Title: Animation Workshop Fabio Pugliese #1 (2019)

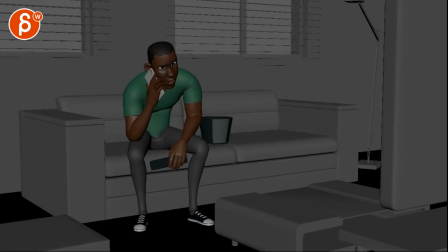0:04 All right, let's play this in full first.
What is it you want, Barry? What do you want? You want the moon? Just say the word and I'll throw a lasso around it and pull it down. What is it you want, Barry?
All right. So, my impressions would be, A, that I like him, especially like the character.
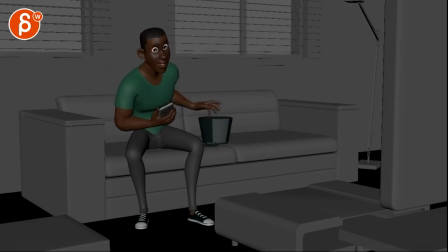0:23 It's always cool to see this rig animated. I think generally, I have two questions for you. That would be, one, what are your thoughts?
What is it you want, Barry?
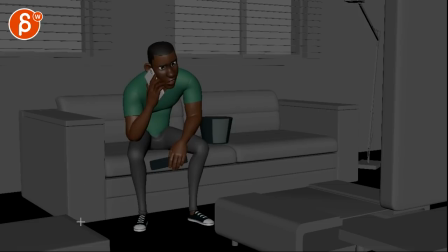0:35 What are your thoughts on, this is just me, this is always kind of a thing that I'm looking for, but again, it's not, it's always a bit of a destructive note, because it asks for changes, like bigger changes.
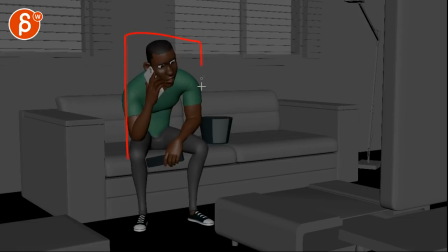0:48 Suppose if I scrub through, right, the main thing I'm seeing is that the character is pretty much always here in his box. The biggest contrast is from going up here to being up straight here, right? So you got that contrast there.
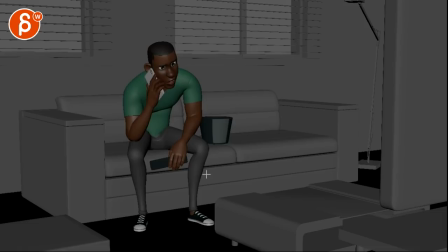1:06 What if, and again, it's a big if, what if he would be standing, and I know I can see eye rolls already, but imagine standing, it starts standing with a turn into a sit down.
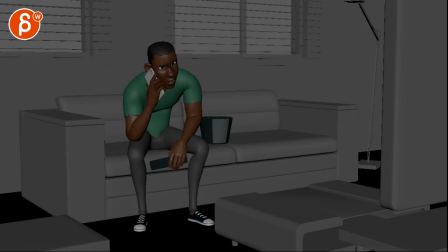1:23 Or if you start here, what is it you want, Barry?
What do you want?
You want the, or maybe you start just globally moved over this way, same poses, and he is hunched over, but maybe potentially even a bit more and a bit more three-quarter to us to get a bigger C curve.
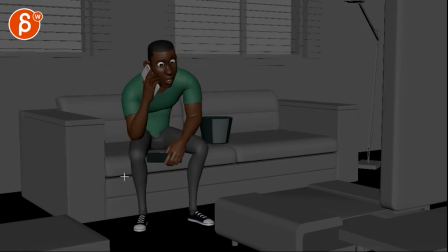1:43 And what is it you want, Barry?
And on this, he would be straight up because he's more tense. That's my awesome drawing, by the way. 3.5 years of art school, and that is my result.
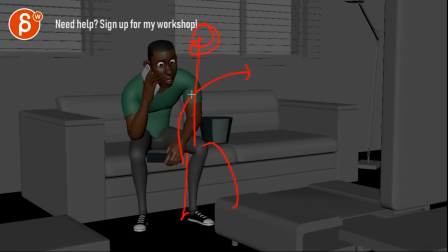1:55 I love it. So imagine he's hunched over, and then because he's more tense, he's like, "What do you want?" He's getting angry, and then what do you want? And then as he gets a bit more relaxed here, what do you want? You want the moon?
You want the moon?
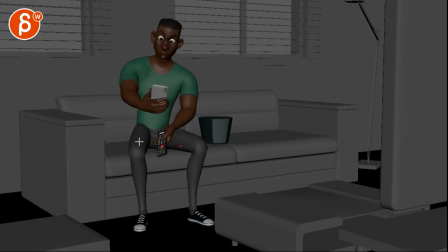2:10 Like, use that to have him then almost, it's a very complicated note here, but almost lean over.
Just say the word and I'll throw a lasso around it and pull it down.
I'll just throw a lasso and pull it down.
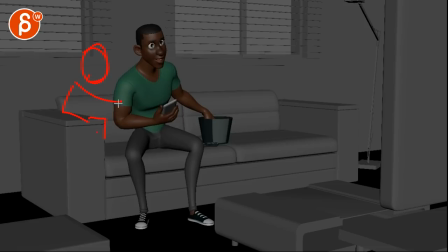2:25 And then it's more that he's kind of like that, you know, with his buckets. I know it's tricky because then the bucket would be too far away, but then it's just something where, you know, where he's almost like that.
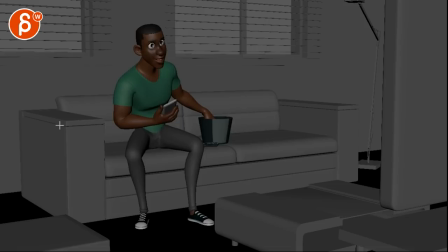2:42 Or the opposite. I mean, you know, just to throw out something even more confusing. What if he starts all relaxed this way? Maybe even one arm up or one leg, or maybe even both legs. What? And I'll move my tool here. Hold on.
What is it you want, Barry?
And you might be able to say that as he's here.
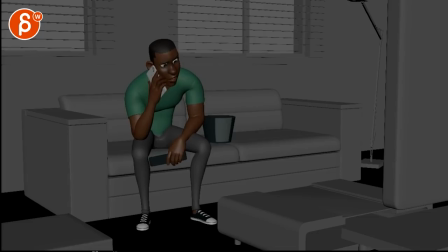3:00 What is it you want, Barry? What do you want?
And then what do you want? Like, just on that little quiet one, maybe he pushes himself up a bit more on that arm, right? And then maybe he can bring then one leg down.
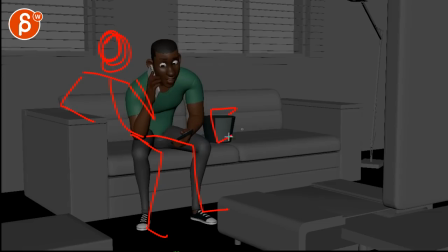3:15 Imagine you must be on the phone here, and I'm killing all of this here with the bucket, but you want the moon? You want the moon, and then you end up here.
Just say the word and I'll throw a lasso around it and pull it down.
Maybe that's a thought, because right now, again, just to go back,
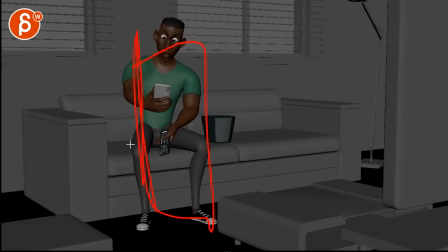3:33 he's mostly stuck in here, and I'm trying to loosen it up where it might start here and here, or with a, you know, standing, sitting down into this, just so it's a bit more interesting contrast in the body poses.
Moon, just say the word and I'll throw a lasso around it and pull it down.
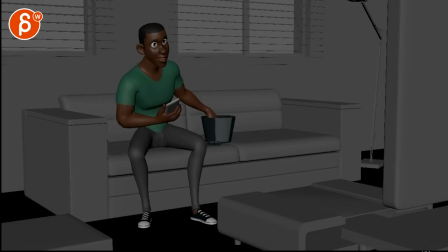3:54 And it's almost like, do we need this? Because you haven't, it reinforces that he watches TV and probably has popcorn, right? We can see it at the end, but it's such a thing at the end that, is it, if we lose it, is it that much of a big deal there?
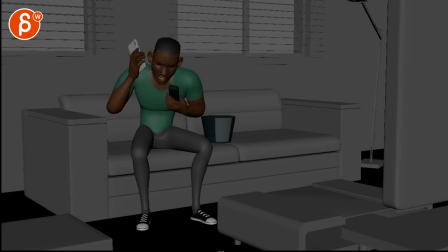4:11 I think we could lose it if we sacrifice it for more contrasting poses.
What is it you? And the second thing is, you want the moon? Just say the word and I'll throw a lasso around it and pull it down.
So I'm assuming, just say the word. It's, to me, you have two things going on.
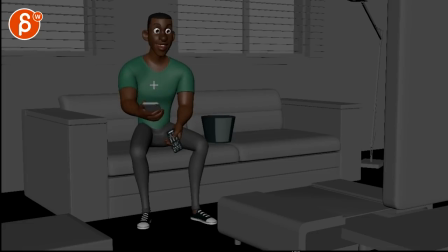4:30 A, he says the line.
Just say the word and I'll.
And he's upset and like, very dismissive. But at the same time, as he says this, it seems like he's also thinking about the TV, and he just sees something that is now more important to him than the discussion. And it's, I don't know if that's a bit conflicting right there.
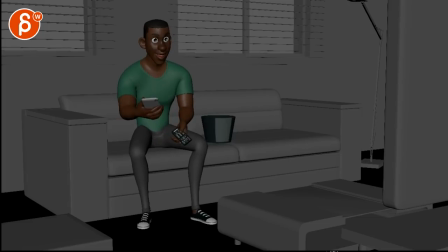4:50 And then his expression and the smile seems, I don't hear that in the voice.
And I'll throw a lasso around it and pull it. Well, maybe, I guess. Just say the word and I'll throw a lasso around it and pull it down.
I don't know, there's still more frustration in there that this seems a bit of
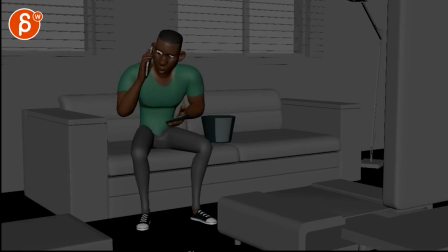5:08 a weird expression, doesn't quite match the tone to me. But I understand that he's not invested in that conversation anymore. And then does that. It's a bit tricky. My main thing would be just to break up. The thing is, I like the poses. It's a nice pose.
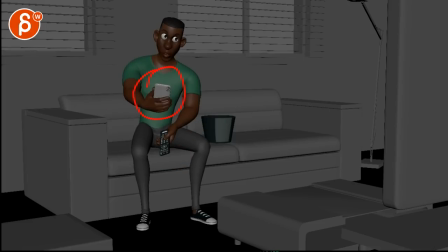5:26 It's all clear. You got a color silhouette. All that stuff is cool. I like the lean over with the body. Like, all that stuff is cool. I'm not saying it's bad. I'm just looking for ways to make this a bit more interesting.
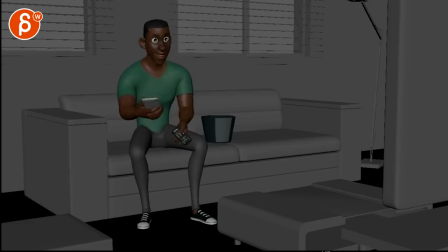5:40 It seems just a bit simplified. Subjectively, for me, a bit too simple, where we could push the posing more to kind of reflect his mood a bit more, but again, give us a bit more contrast and complexity.
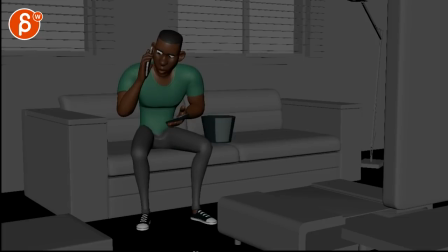5:54 Especially here, you got one thing going on in the leg. And it doesn't have to be that, you know, the character has to move all the time and everything has to be moving. This could be a completely valid shot. So that's why it's, to me, it's less of a note, it's more of a question. Are you okay with doing this?
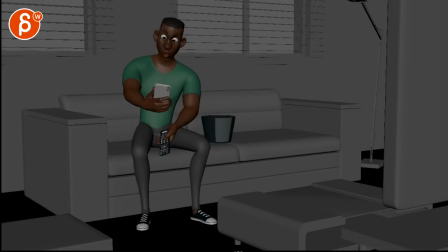6:07 Are you willing to explore this? Or you do wanna, or do you want to keep it like this and refine the animation based on what's there? Because again, in this, you know, for people that are listening, I don't wanna animate through the person here. Like, I don't wanna force my notes on there. This is all still their shots, and Fabio, this is your shot.
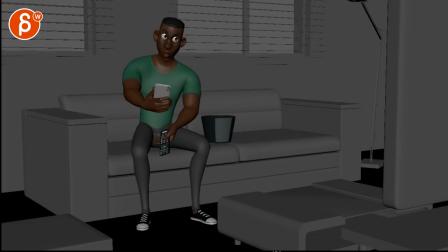6:26 So I don't wanna dictate things. If that's what you wanna do, I can help you with this. These are just my thoughts on that. It's all, you know, or you keep this and we're pushing the eating factor a bit more.
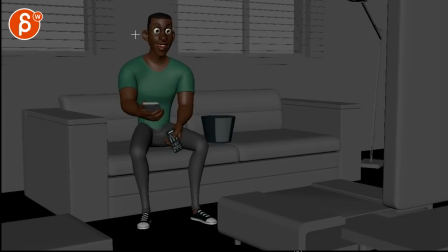6:43 But I want to hear your thoughts. Email me your thought process and ideas of what he sees. And if I'm reading this correctly, that this, because this would happen because he suddenly hears something,
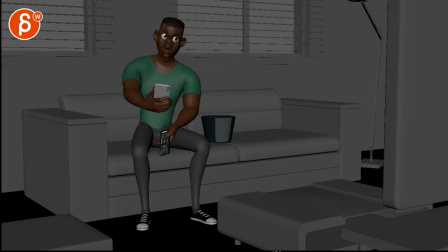6:56 or there's some maybe a bigger flash on a TV that catches his attention. And then, you know, it's such a big take too. Just say the word now. And I don't know if that, it feels like, say the word, is that not tied to the audio?
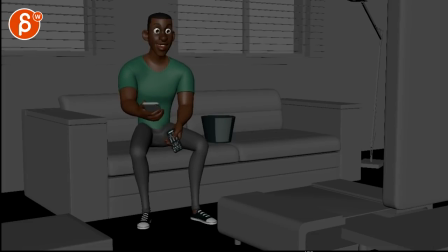7:14 Is that a delivery with that move based on the audio, or is that a, say the word, a surprise take of what he's seen, like with that anticipation of, hey, that's something cool on TV, which again could be slightly conflicting. Anyway, I feel like I'm rambling, so instead of giving you you know,
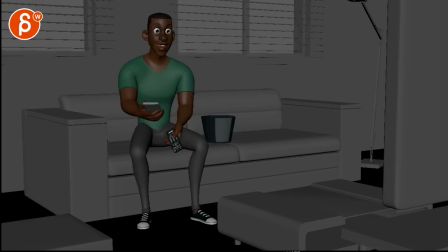7:35 crazy notes on, you know, in terms of animation, I do want to clarify some things in terms of just broader poses and ideas. So I'm going to leave it at that, and you can let me know through email and we can continue. All right. Thank you. All right. There's an email. You can sign up. You can start whenever you want. You can submit whenever you want. You get 16 submissions. Either way, a like and subscribe would be awesome. All right. Thank you.